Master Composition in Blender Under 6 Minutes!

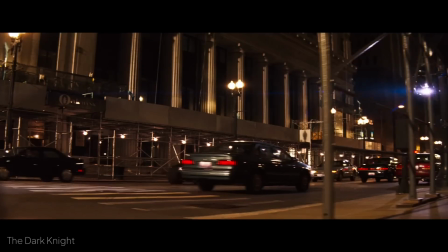164s
Finally, guide the viewer's eye intentionally across the frame use depth and layering to create
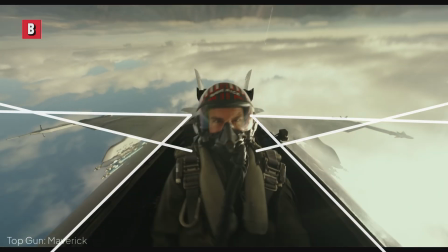169s
foreground mid-ground and background employ lines curves and character gazes to
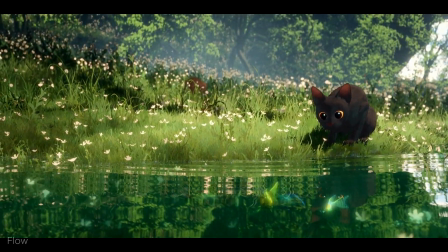174s
direct attention smoothly acting like invisible arrows this step ties everything together
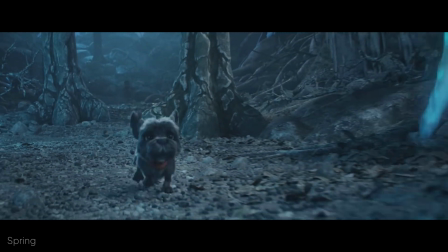179s
it ensures your composition progresses like a story guiding the viewer's eye through the scene with
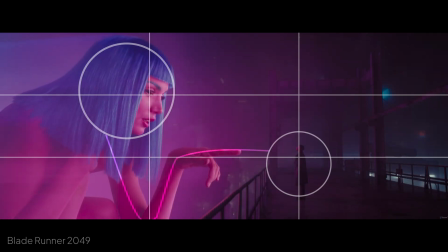184s
intention focus frame and flow build on top of one another and interact closely
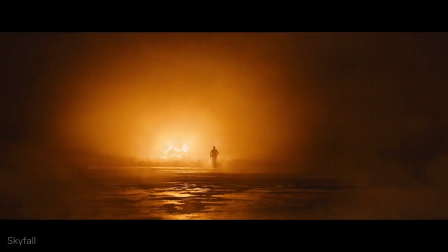188s
good composition leverages all three to create clear and compelling visuals and if you'd like
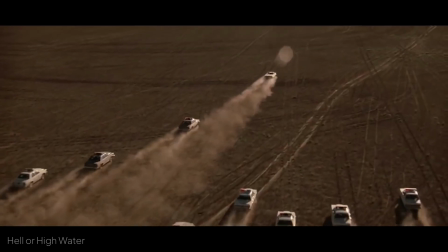193s
to dive deeper into these fundamentals today's sponsor skillshare has you covered
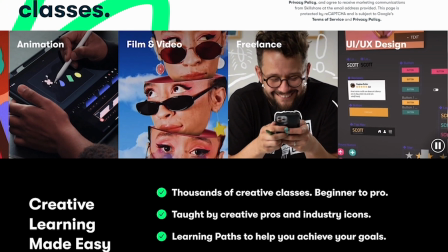198s
being the largest online platform for creatives there are some fantastic classes on visual
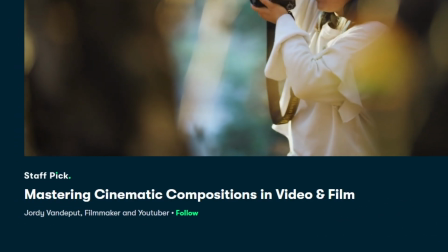203s
storytelling such as the mastering cinematic compositions in video and film by jordi vanderpoot who you might recognize from the cinecom youtube channel pro
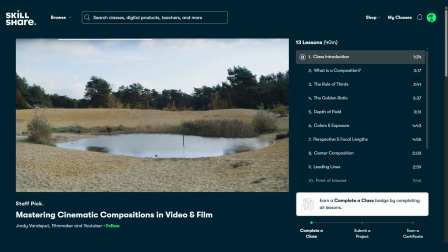212s
tip you can learn all about composition from real world photography and videography here and
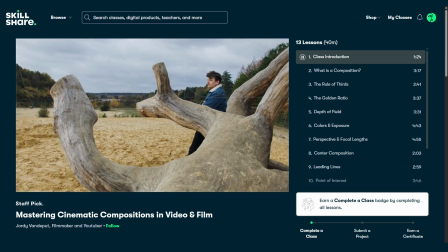216s
it'll translate perfectly to blender and you can actually watch this for free if you act
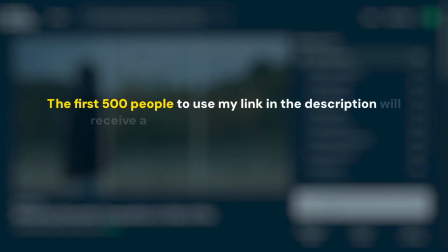221s
soon because the first 500 people to use my link in the description will receive a one month free trial of skillshare get started today
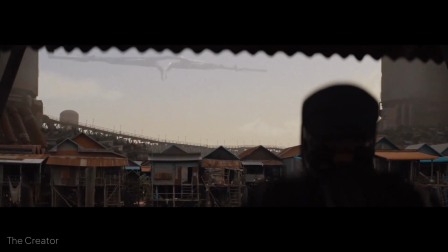230s
now let's put these principles into practice with specific guides and techniques rule of thirds
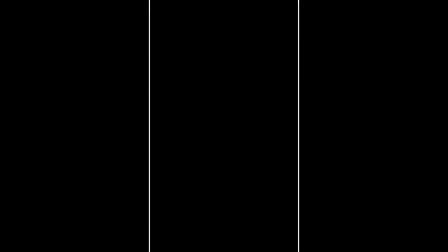236s
divide your frame into three equal parts vertically and horizontally the four intersections created by the lines are points of high interest where you can place your subjects and it's generally a good idea to counter it with another object on the other side to balance the visual weight.
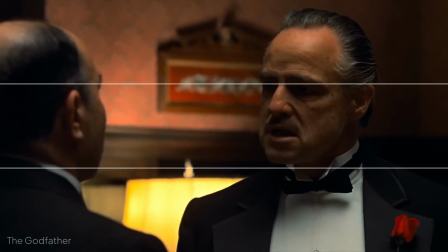250s
The horizontal lines can be aligned with the horizon or even the character's eyes in close-up shots and the vertical lines can be used to align people or buildings.
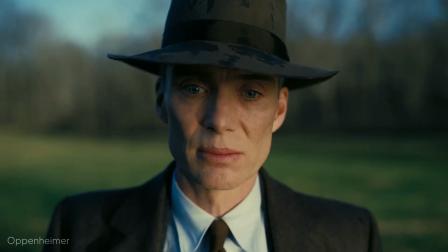258s
This is a versatile guide for all kinds of shots. Centered Composition Position your subject precisely at the frame's center to emphasize symmetry and stability.
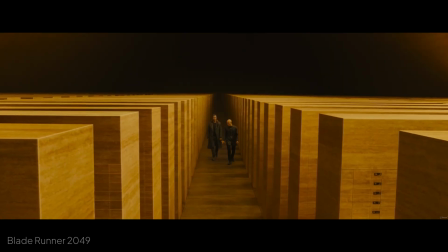267s
Make use of natural leading lines like roads or railings or frames like doorways or
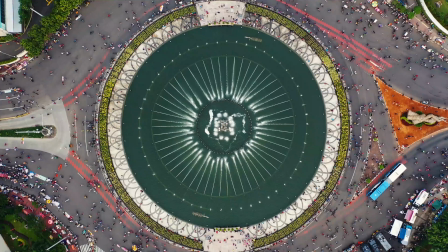271s
windows to ensure focus on the subject effective for architectural photography or scenes
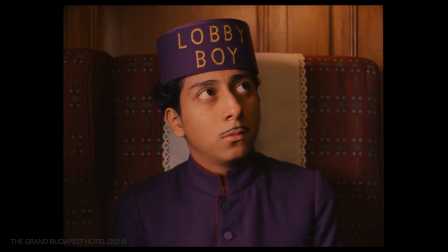276s
conveying power and calm some directors swear by it golden ratio spiral and triangle these guys are inspired by mathematical proportions found in nature the golden spiral
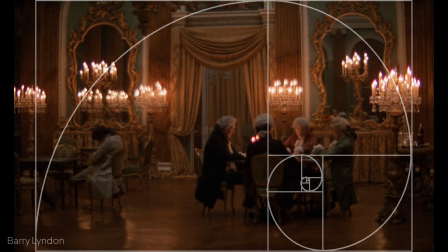286s
draws the viewer's gaze inward toward your focal point and can be a strong cinematic
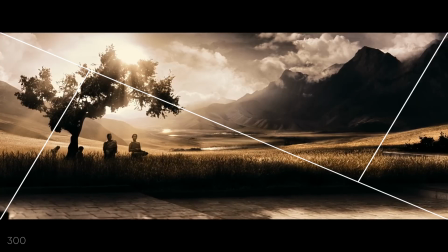291s
compositional tool when done right golden and harmony triangles use diagonal lines for
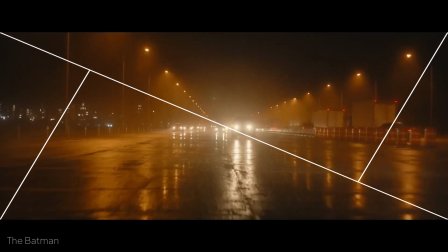296s
dynamic framing creating energy and visual tension suitable for dramatic storytelling and
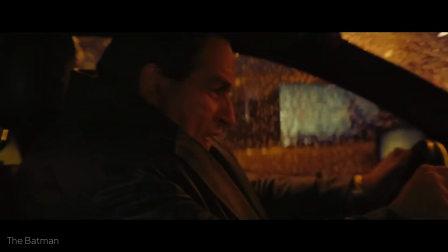301s
dynamic imagery while these are great starting points they're not to be followed as gospel
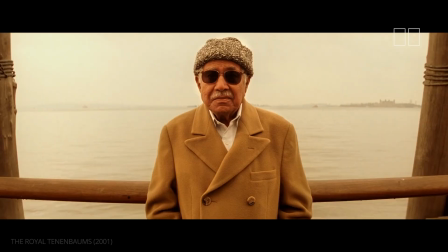306s
rules are meant to be broken but you have to know them first the key idea of a good composition is to evoke a certain feeling that's
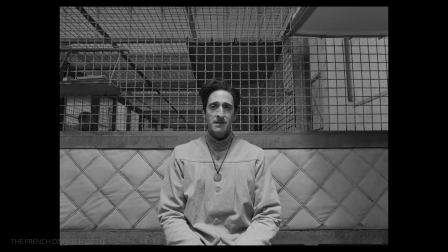313s
relevant to the progression of the story while being easy to read for the viewer's eyes and it's not just placement and framing that creates a good composition
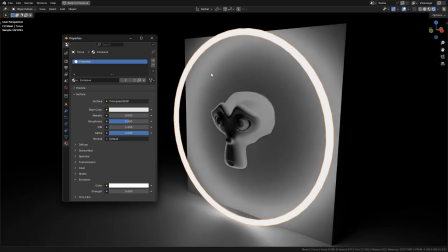320s
it's also lighting so if you want to learn everything about lighting under 6 minutes? Watch this video next.